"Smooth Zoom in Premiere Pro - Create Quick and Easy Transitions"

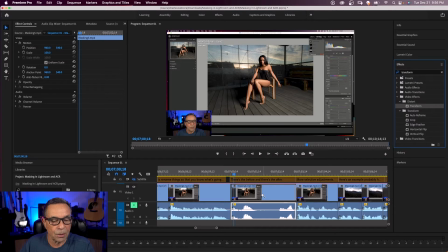249s
And I'm going to get the transform effect and drop it on my clip. So it's the same as before. We're still going to use the scale. And if we need to the position to zoom in, but this time we're going to use the scale underneath the transform effect. So I'm going to click on my stopwatch toggle animation for scale under transform.
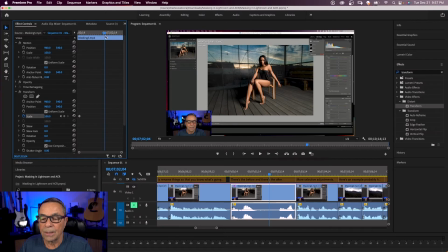268s
I have my initial keyframe. I'm going to bring my playhead over and change the value of my scale to something like that.
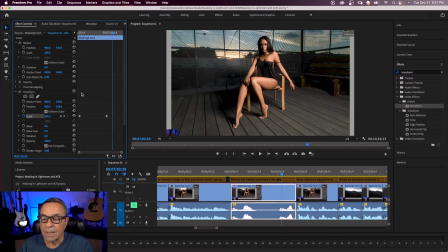276s
Just play this back. But now what we're also going to do is come down here. We're going to uncheck use composition shutter angle. And then we're going to manually put in 180.
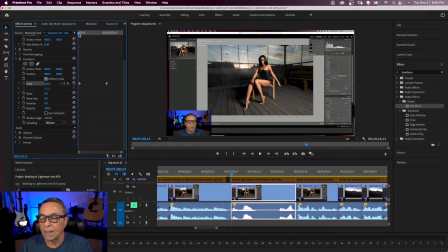288s
And now what we're going to have is a little bit more realistic motion blur as if the camera is actually zooming
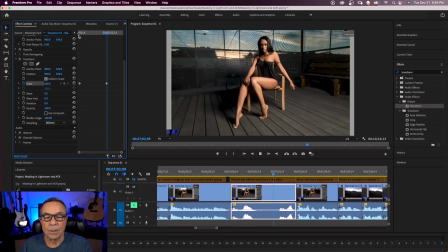296s
in a little bit of motion blur there so that's another little option to help you to zoom in if you're getting value out of this so far hit that like button and
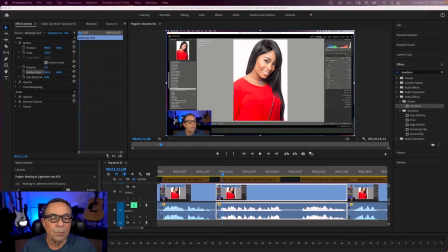304s
consider subscribing so now we can look at something called a digital zoom or a zoom that will call attention to a certain area on your screen so a digital camera zoom effect is essentially when you're zooming in to an area in your screen from point A to point B so for this we're
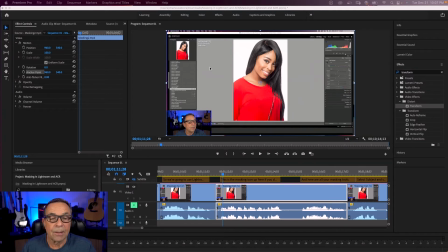321s
going to keyframe the position and the scale But first, we're going to set the anchor point. It's going to be easier to do this type of a zoom with the anchor point set first. In the program window up here, you see this blue circle. That's basically the center of the image in the video.
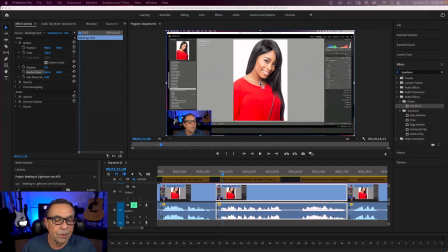337s
And if you hover over it, you see this square box. So with your anchor point selected in the effects control, you can move this over to a point that you want to draw attention to in your video clip. So when you move this, it doesn't move the image in any way. positions all stay the same for right now and you can use this too on a subject
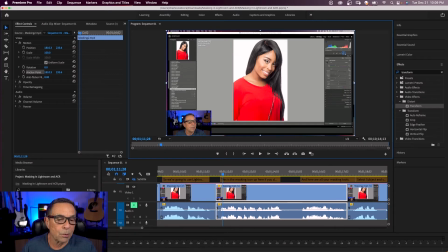357s
you can move that anchor point anywhere like on somebody's nose or right on their eye zoom in that way and now we need to go under motion in the effects controls and click on the position stopwatch and the scale stopwatch and i'm going to move my play head out and
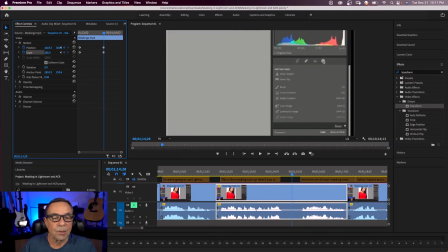373s
this time i'm going to change my position bring up my scale and position it here and there is my end of my keyframe i'm going to play
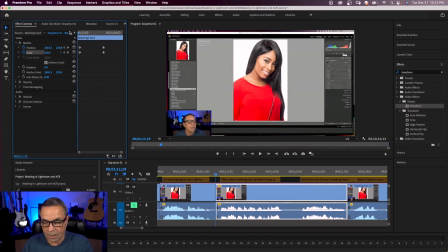381s
this back real quick.
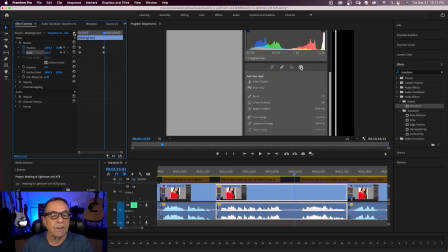382s
So I'm drawing attention to a spot on the video where I'm pointing out a control during a tutorial here. And you can highlight the last keyframes here and do an ease in.
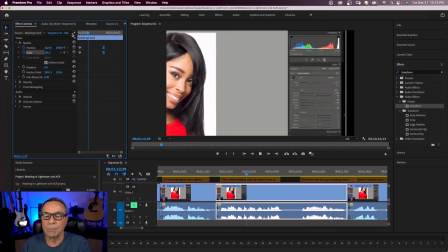396s
And this is the final really smooth digital zoom.
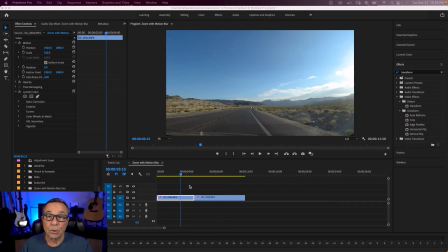400s
So in this example, we're going to have a zoom and it's going to zoom in in the middle of two clips and it's going to have some motion blur. So first, going to come down here to the bottom of the project panel and click on this icon that says new item and add adjustment layer and so i'm making sure that it is the same as my sequence and then i'm going to drag that adjustment layer over my clips that's the way it looks
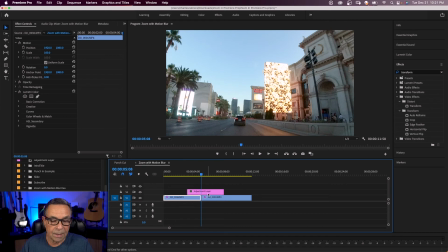424s
and put my playhead right in between the two clips and i'm going to select that adjustment layer and go into my effects and search for transform effect
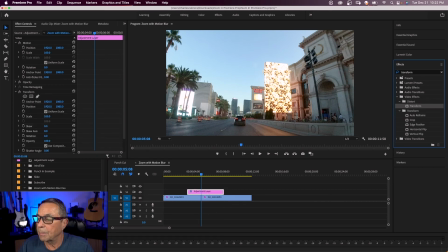437s
and I'm going to drop that on my adjustment layer. So now I'm going to make a couple of adjustments and come down here to my transform effect and scroll down and uncheck the use composition shutter angle. And I'm going to change that shutter angle to 360. This is going to create our motion blur in the transition.
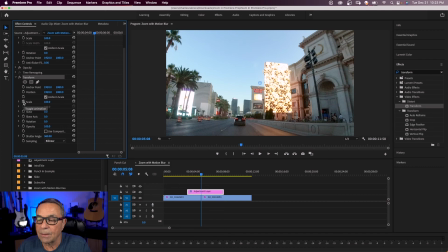456s
Now without moving the playhead, I'm going to come over to scale and I'm going to change the value to 300.